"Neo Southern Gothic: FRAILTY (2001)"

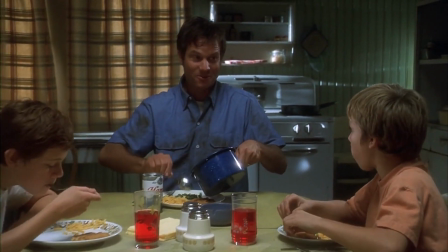We see this in the flashback before his visions but it's also reflected in Fenton having no fears about
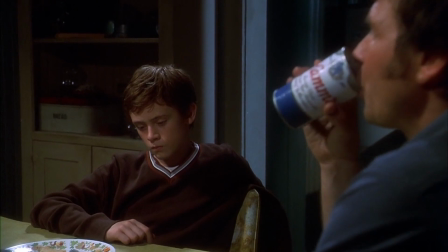standing up to his dad and telling him that killing people is wrong even if his dad does think they are literal demons.
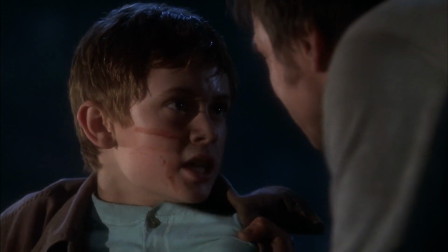Only once does his dad's frustration get the better of him and he still doesn't go so far as to hit Fenton which is just not what you would expect.
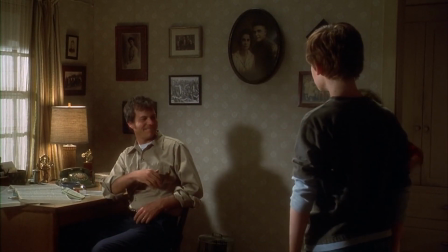It would have been so easy to portray him as the angry man, but he's not, and he's not one-dimensional.
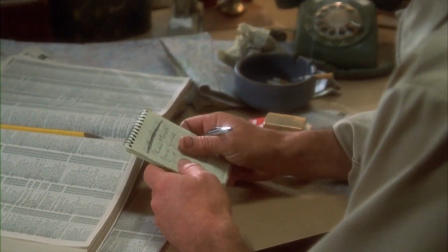He's a good guy, a good dad, who just happens to kill demons.
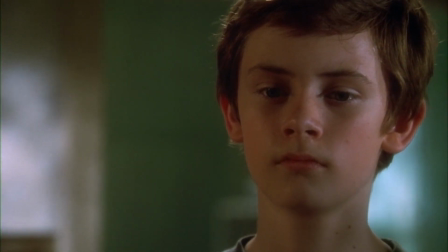Or people, depending on your take.
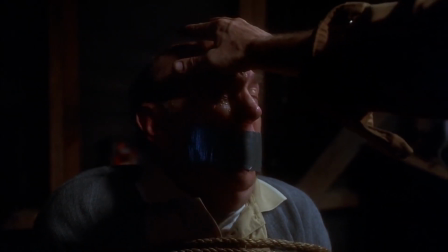Bill Paxton plays it so well, and if you take, just for example, the scene where his character tells his kids that he's been chosen by God to kill demons,
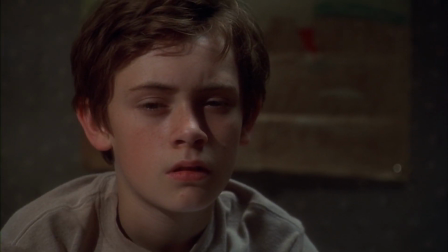in someone else's hands it It could have easily become melodrama or just very silly,
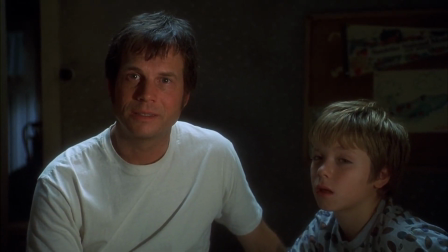but it's played so well and is so grounded that you can't help but just buy into it.
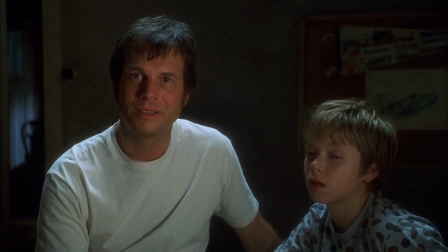And the subtle movement of the camera as it pulls back reflects Fenton's backing away from his father and the distance growing between them.
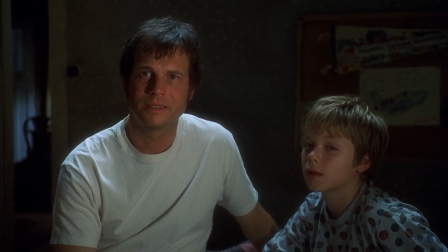It's an excellent scene and a really good example of storytelling.
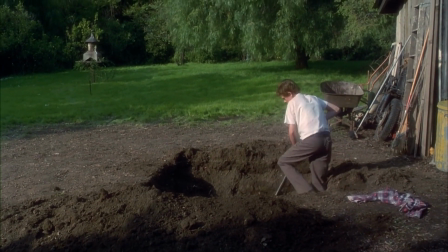One of the really strong themes in Southern Gothic is the relationship to the land, and and frailty is no exception.
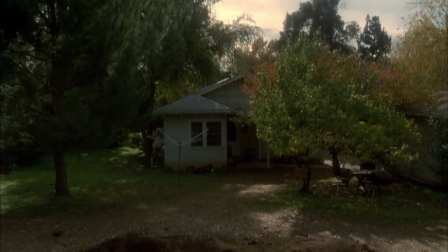The scenes of Fenton, this little boy, digging the hole for the dungeon, reflects the hot and dusty rural south,
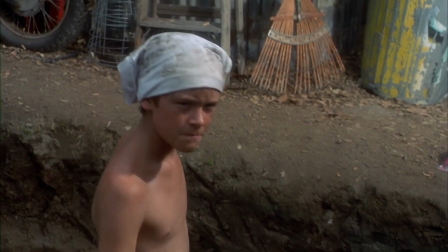and when he's got his t-shirt wrapped around his head, you can't help but think of something like Cool Hand Luke,
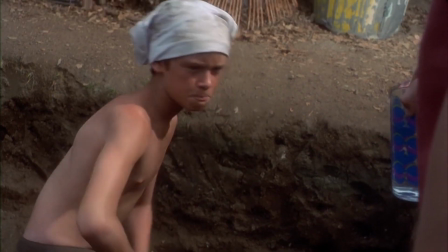or a sweaty Stanley Kowalski from Streetcar Named Desire.
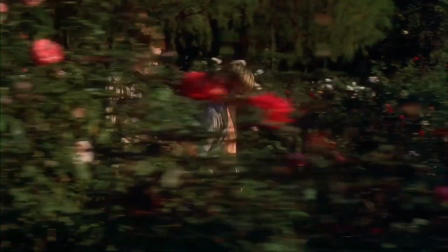And the rose garden next to their house, which when we first see it is in full bloom and is saturated with colour,
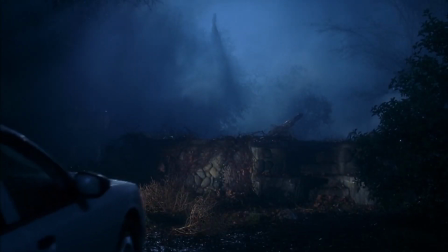but when Fenton returns to it at the end of the film, it seems abandoned, grey and overgrown.
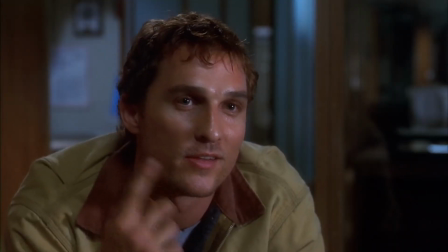Bill Paxton, Matthew McConaughey and Powers Booth are all from Texas,
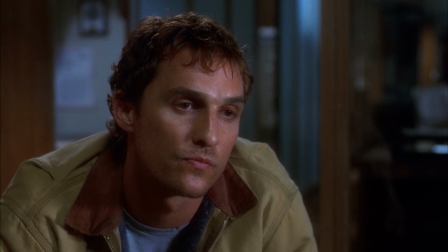so there's an authenticity to the performances and the overall environment the film takes place in.
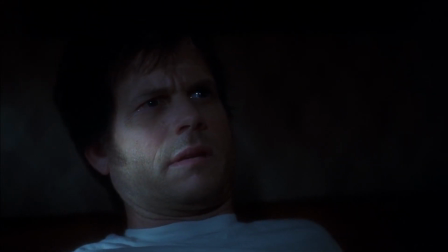Now, there's an argument to be made that the film is actually more about mental illness and generational trauma,
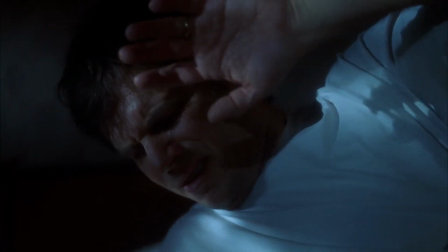and while that's definitely the case for the first two-thirds of the film, we're never quite sure how far we should believe the Father and his visions from God.
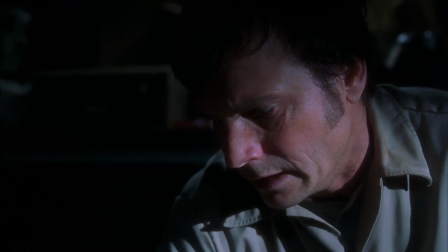The best move Bill Paxton made in regards to editing the film was to listen to his friend and director,
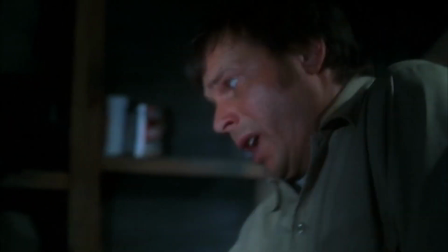James Cameron, who he knew from working on Titanic and Aliens.
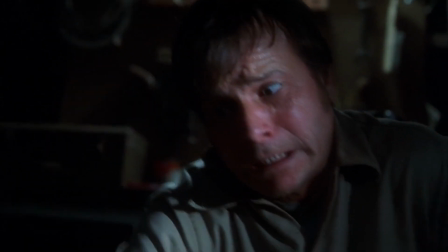Cameron said that he shouldn't show the audience what the Father sees when he touches these demons until much later in the film,
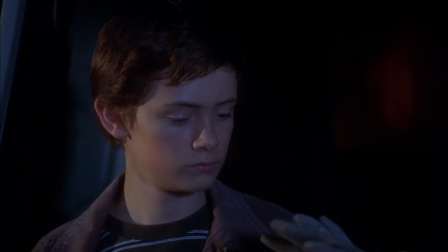that the audience had to be on Fenton's side during the whole story, so that when the twist is revealed, we're forced to reconsider everything.
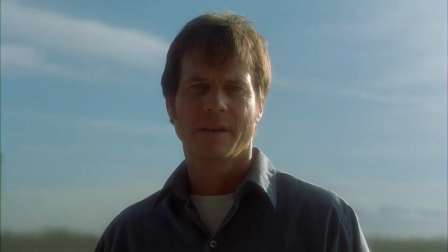It's such an interesting and atmospheric film, and while McConaughey and Booth are doing a lot of the heavy lifting,
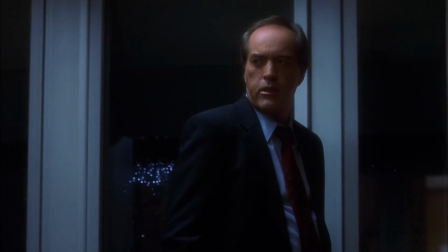considering the film has such a small cast, and so many scenes are quite literally just the two of them talking,
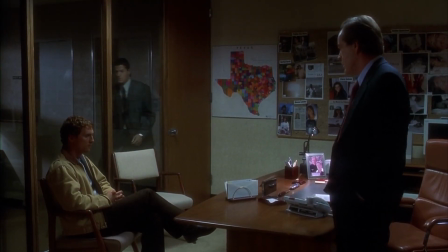but it works. It's intimate and quiet, not what you would expect from a film about demons and serial killers.
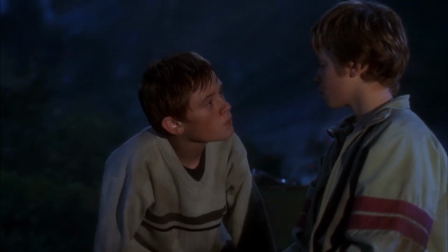Also, the two kids in the film do such a great job, and if they hadn't, it would have fallen on its face.
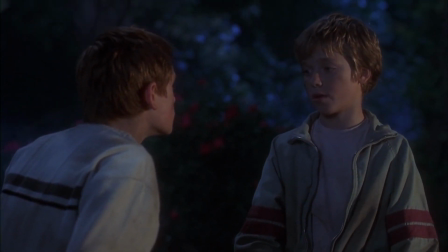It can't be easy to find child actors who can not only deal with heavy subjects, but can also really act, and these two are so believable.
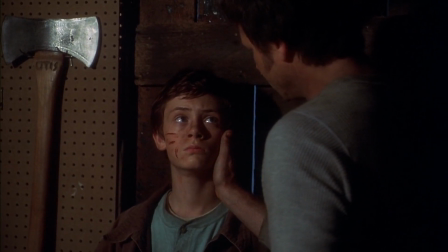For whatever reason, Frailty is not one of those films you hear about much, which is a real shame.
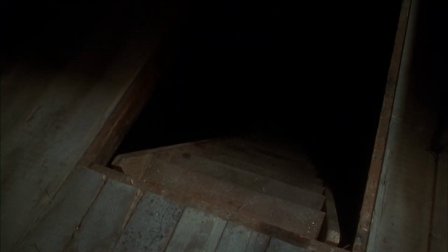Whenever I bring it up to people, I'm always thrilled when someone else has seen it, and when they have seen it, they've loved it.
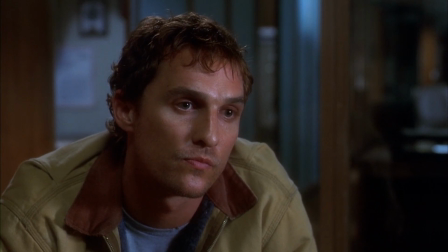It's got an old-school sense of storytelling, which I really appreciate, and it's just a thrilling story that I think more people should see.
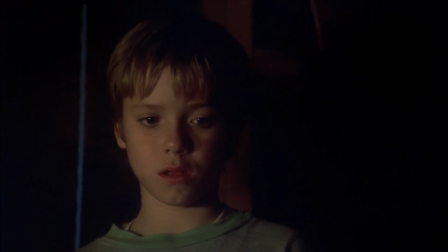I really recommend you check the film out. If you're in the mood for something a bit different, and you enjoy films with a certain, shall we say,
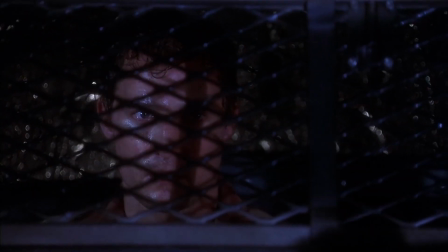Stephen King flavour, I'm sure you'll enjoy frailty.